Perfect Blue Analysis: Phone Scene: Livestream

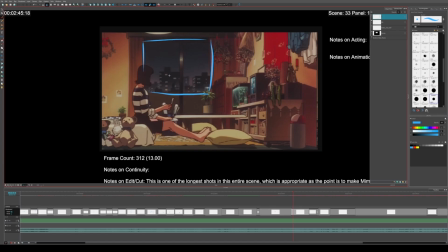1483s
And so what we notice in this shot is that the buildings all the way over there are actually really tiny. So they're small, they're far away, they're not very close to us.
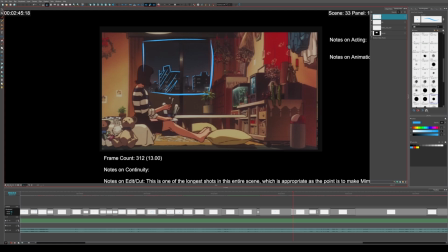1496s
So it's some sort of threat in the distance, but, you know, she suddenly feels exposed because she's kind of like, wait a minute, there's a link to my room? Is someone watching me? And she looks. And so what happens in this shot is that, there's this huge temptation to like, close the window or hide over here.
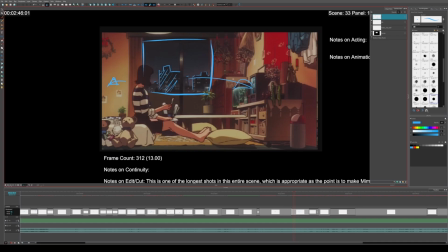1517s
But obviously you wouldn't want to go over here because that's kind of crossing the line of sight of a theoretical stalker. There's kind of this invisible line. Actually, there's literally a physical line in the composition right there. You see the window? There's literally a line right there.
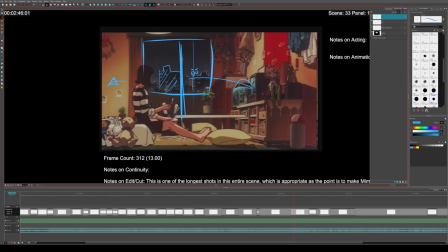1535s
And so there's this line of, she wouldn't want to go to screen right, but then what happens is the phone rings, which forces her to go over here. And so she even notices that she crossed a line.
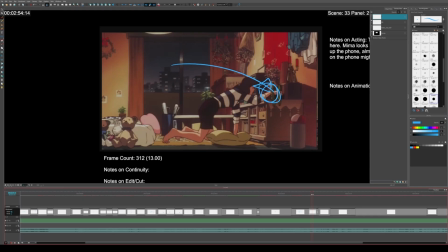1550s
As you see here, she even looks back. So she reaches for the phone and she looks back because she's still thinking, wait a minute, is there like someone over there? Is there someone watching me? And so this shot, whenever we can see the window, is when she's more nervous.
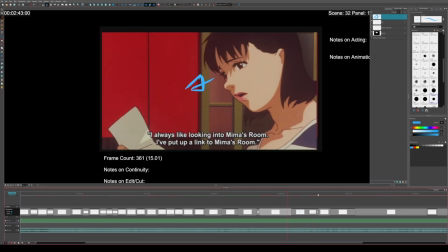1566s
So again, when we see her face like this, she's not nervous. When we see the window, she's nervous. Also notice her face is lit here, but here her face is in the shadows.
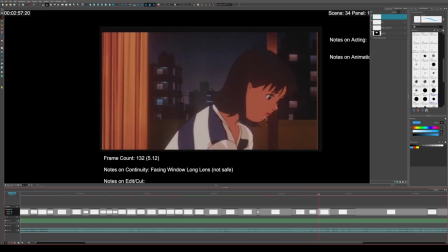1577s
So when she picks up the phone, her face is in the shadows and we can see the buildings.
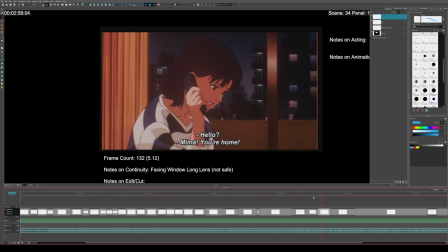1583s
And the reason for this is because based off of movie cliches and her fears, she thinks that maybe the person on the phone is, I don't know, maybe it's the stalker. As she was reading the letter, that the person on the phone would be the person who wrote that same letter.
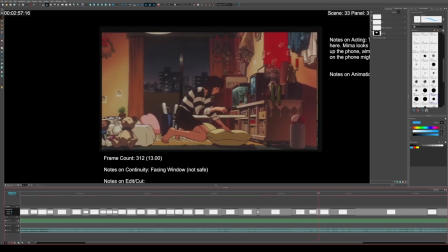1602s
However, something interesting happened here. As she picks it up and gets nervous, see her face, she's nervous.
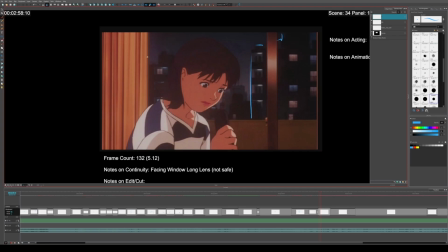1611s
The buildings are actually closer. This is because the lens length changed. But they're a little bit closer. And it kind of makes it feel like that whoever's following her might be closer. But then she's like, oh, it's mom. And then we cut to this angle.
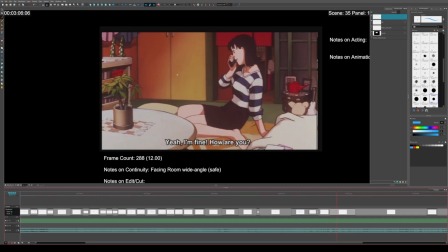1627s
So you see now we're now going right to left again. And that's because she's no longer nervous. And you see now everything's well lit. Here she's in shadows and it's she's nervous. Ooh, spooky. It's mom? Okay, she's fine. She's relaxed.
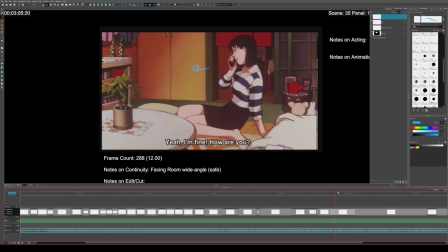1646s
And so that is actually, either way, that's cool. That they're choosing to show her mood just by hopping from one side to the other.
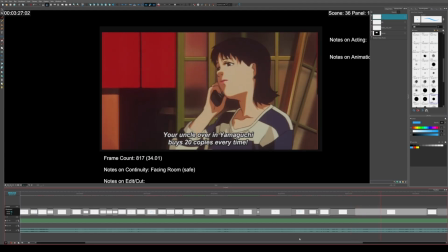1661s
And so as she's talking, she's talking to her mom. She's like, yeah, I left the movie industry.
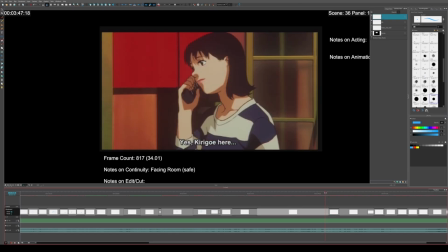1668s
And then what happens is someone else joins the line. So someone else joins the phone line. And all she hears is heavy breathing.
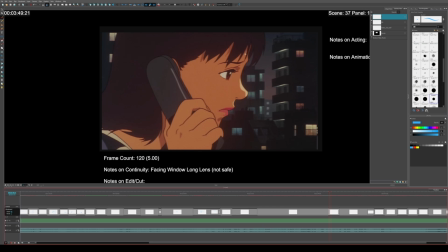1679s
And see, now we cut to, she's nervous. And she's in the shadows again. And you notice these buildings are getting closer. They're filling up more of the composition in the background.
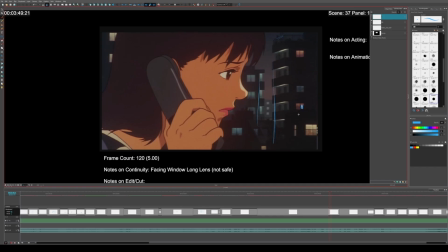1691s
And there's even this little thing here, which is, I think, a chimney or something like that from this building. But it almost looks like there's a person in the window. And so there isn't a person in the window, but it almost looks like it.
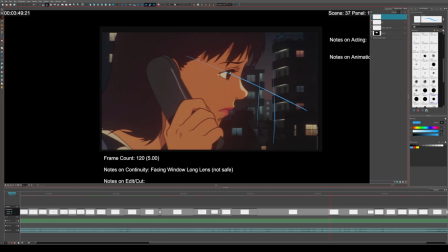1708s
Like, the way I'm pretty sure that's intentional to make it almost feel like for a brief second, like, hey, wait a minute, is that someone there? But it isn't. And then she realizes that there's no one on the line, even though we can hear heavy breathing.
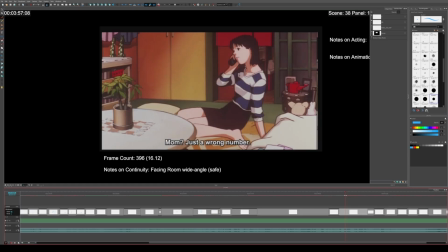1725s
She's just kind of like, some weirdo. And so now she's comfortable again. So she's no longer thinking about the fact that there could be someone stalking her.
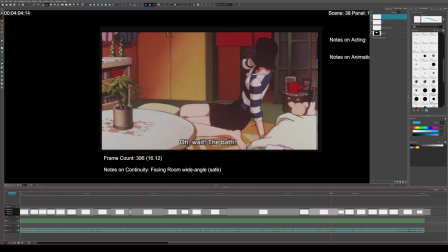1733s
Then what happens is her timer goes off. So we get this loud beeping that literally sounds like the soundtrack to Psycho in the bathtub. So it's kind of funny because, in Psycho, there's a famous murder scene in the bathtub,
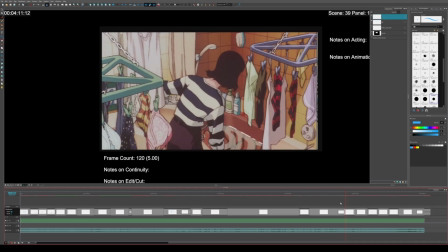1752s
and her timer literally sounds like the Psycho soundtrack from the shower scene. So she's now over here, right to left. So she's really far away. And then she hears a phone call, and she thinks it's her mom,
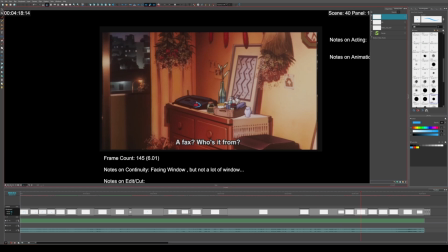1767s
but it's actually the fax machine, which has a red light, because, in this movie, red equals danger.
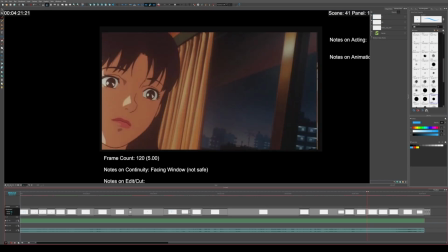1774s
And she's being sent something, and it's a letter.
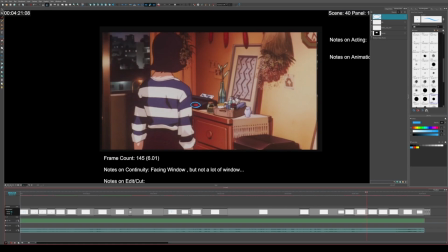1777s
And you see, now we have her in dark lighting again, because she sees something that's making her nervous.
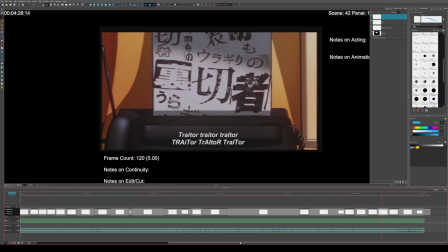1786s
It's big, scary text and font. It says, traitor, traitor, traitor. Something a crazy person would send.
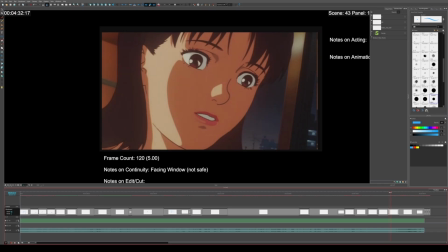1792s
And then what happens is she turns,
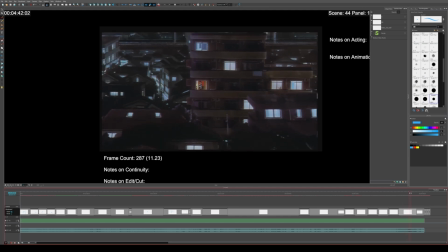1798s
and she's now engulfed by the darkness in the cityscape she was trying to hide from. or that she was fearful of. And you see then she closes the blinds on her windows, so she just closed it.
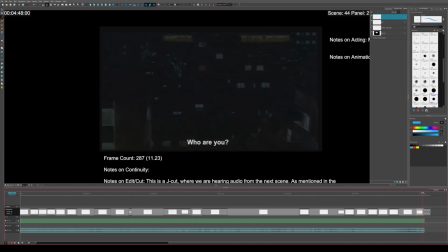1813s
And then we also, right as the scene's ending, we get this train here. Which is where the scene started. Remember, this scene started with a train going right to left.
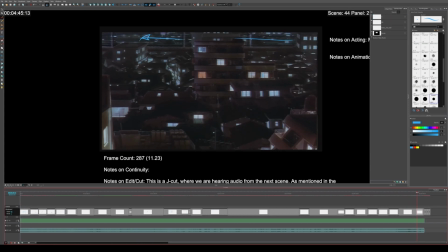1833s
And now we have a train going, I mean, it was going left to right.
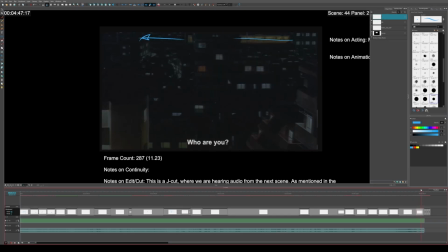1837s
And now it's going right to left in the opposite direction. So the scene comes full circle. Starts with train, ends with train. This is actually a plot point that is used later on in the movie. The positioning of this train.
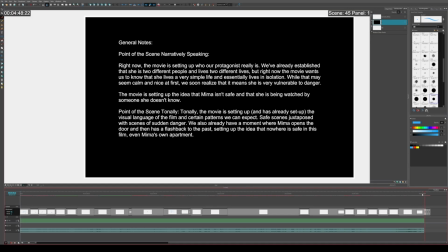1855s
You don't realize it's important, but it becomes important to the plot later on.
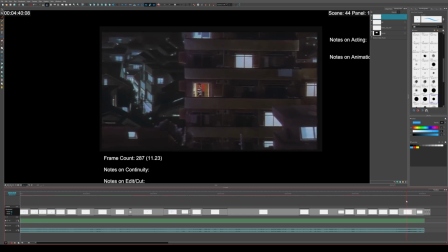1861s
So the movie is setting up all these little details that become relevant. But either way, yeah, no.
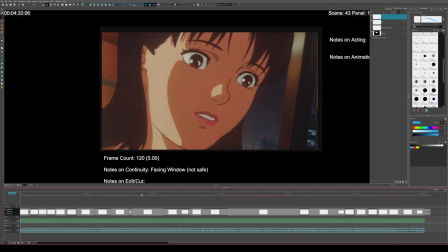1867s
So either way, just to go through this very briefly, the background
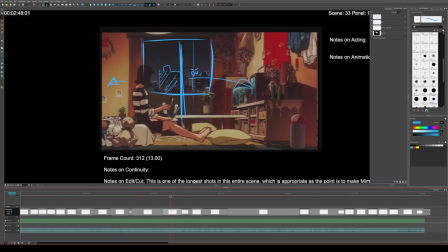1872s
throughout the scene, the city background, is just getting bigger and bigger throughout the scene. So it's like, oh man, is there really someone stalking her? Maybe she's just... Maybe there isn't.
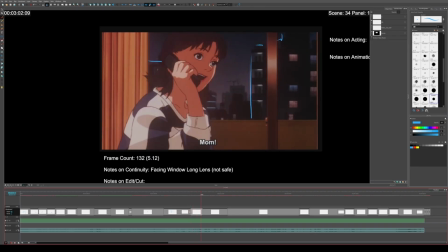1883s
It's still kind of far away. Okay, maybe it's a little closer. It's like, oh, maybe there's nothing to worry about.
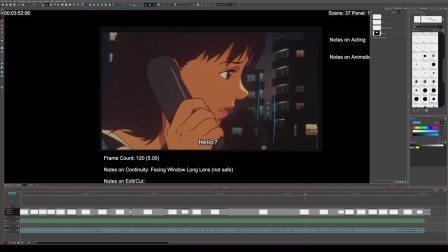1888s
It's like, okay, maybe it's actually closer. Maybe her fears are real. And it's like, nah, her fears aren't real.
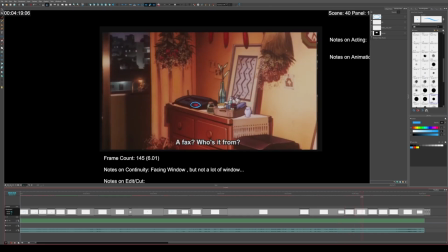1896s
And it's like, okay. She goes, see, there's not much city. It's kind of tucked away. She's not really concerned about it. And it's like, oh, wait a minute.
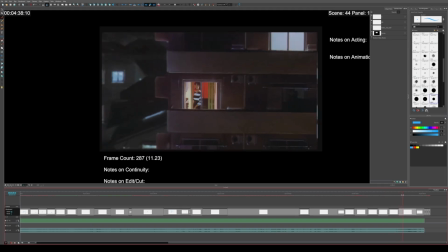1909s
No, her fears are very, very real.
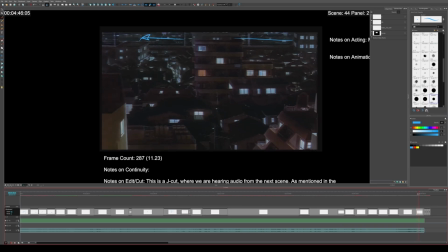1914s
And so now that's why we pull back this big scary city shot. And so either way, I think it's just a neat technique that this movie's using.
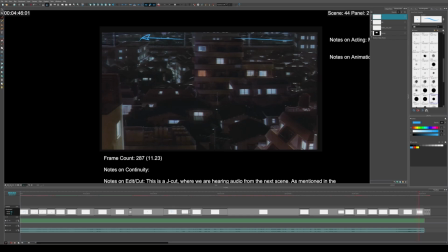1926s
Just the lens length on the city and how much of the city background fills up the composition to show what she's feeling.
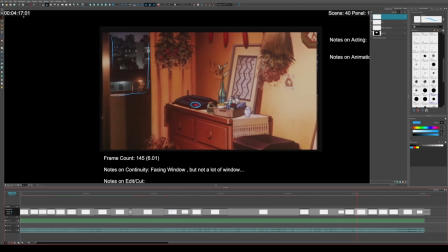1935s
And based off of how much of the frame it fills up, we can tell as to how nervous she is. All right. So yeah, either way, this is a neat scene.
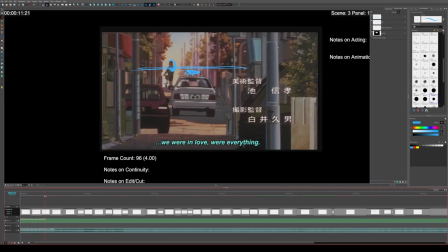1946s
It has, eye tracking, good control of screen direction, which ways the characters are walking.
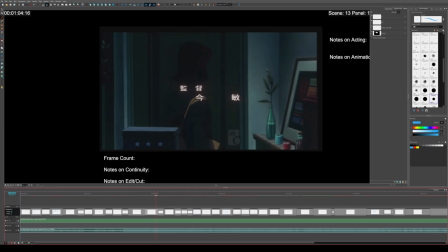1953s
And something I've noticed about like this movie and anime in general is
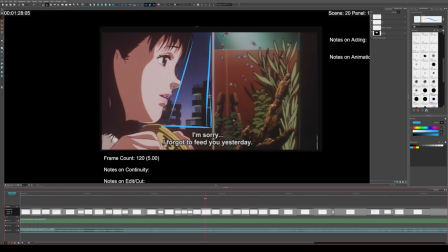1959s
I think it's easier to pick up on certain film techniques in anime
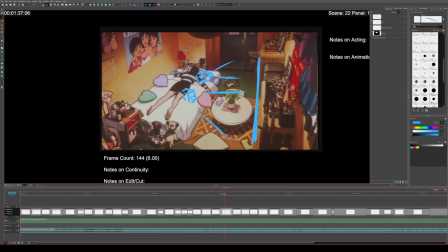1967s
because it's more constrained and there's less extra noise.
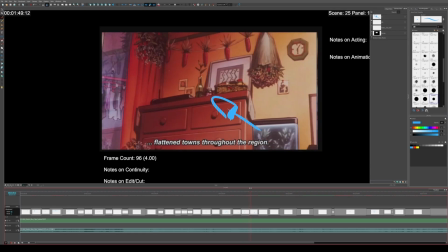1972s
Like there might be a lot of stuff happening, but everything is still broken down to its simplest parts.
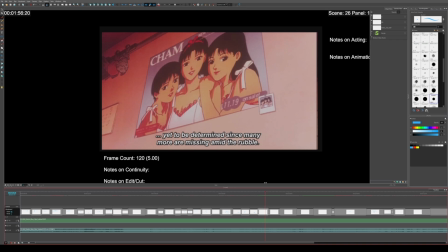1977s
Versus in live action, I think sometimes it's easy to get distracted by every time an actor's head twitches or moves.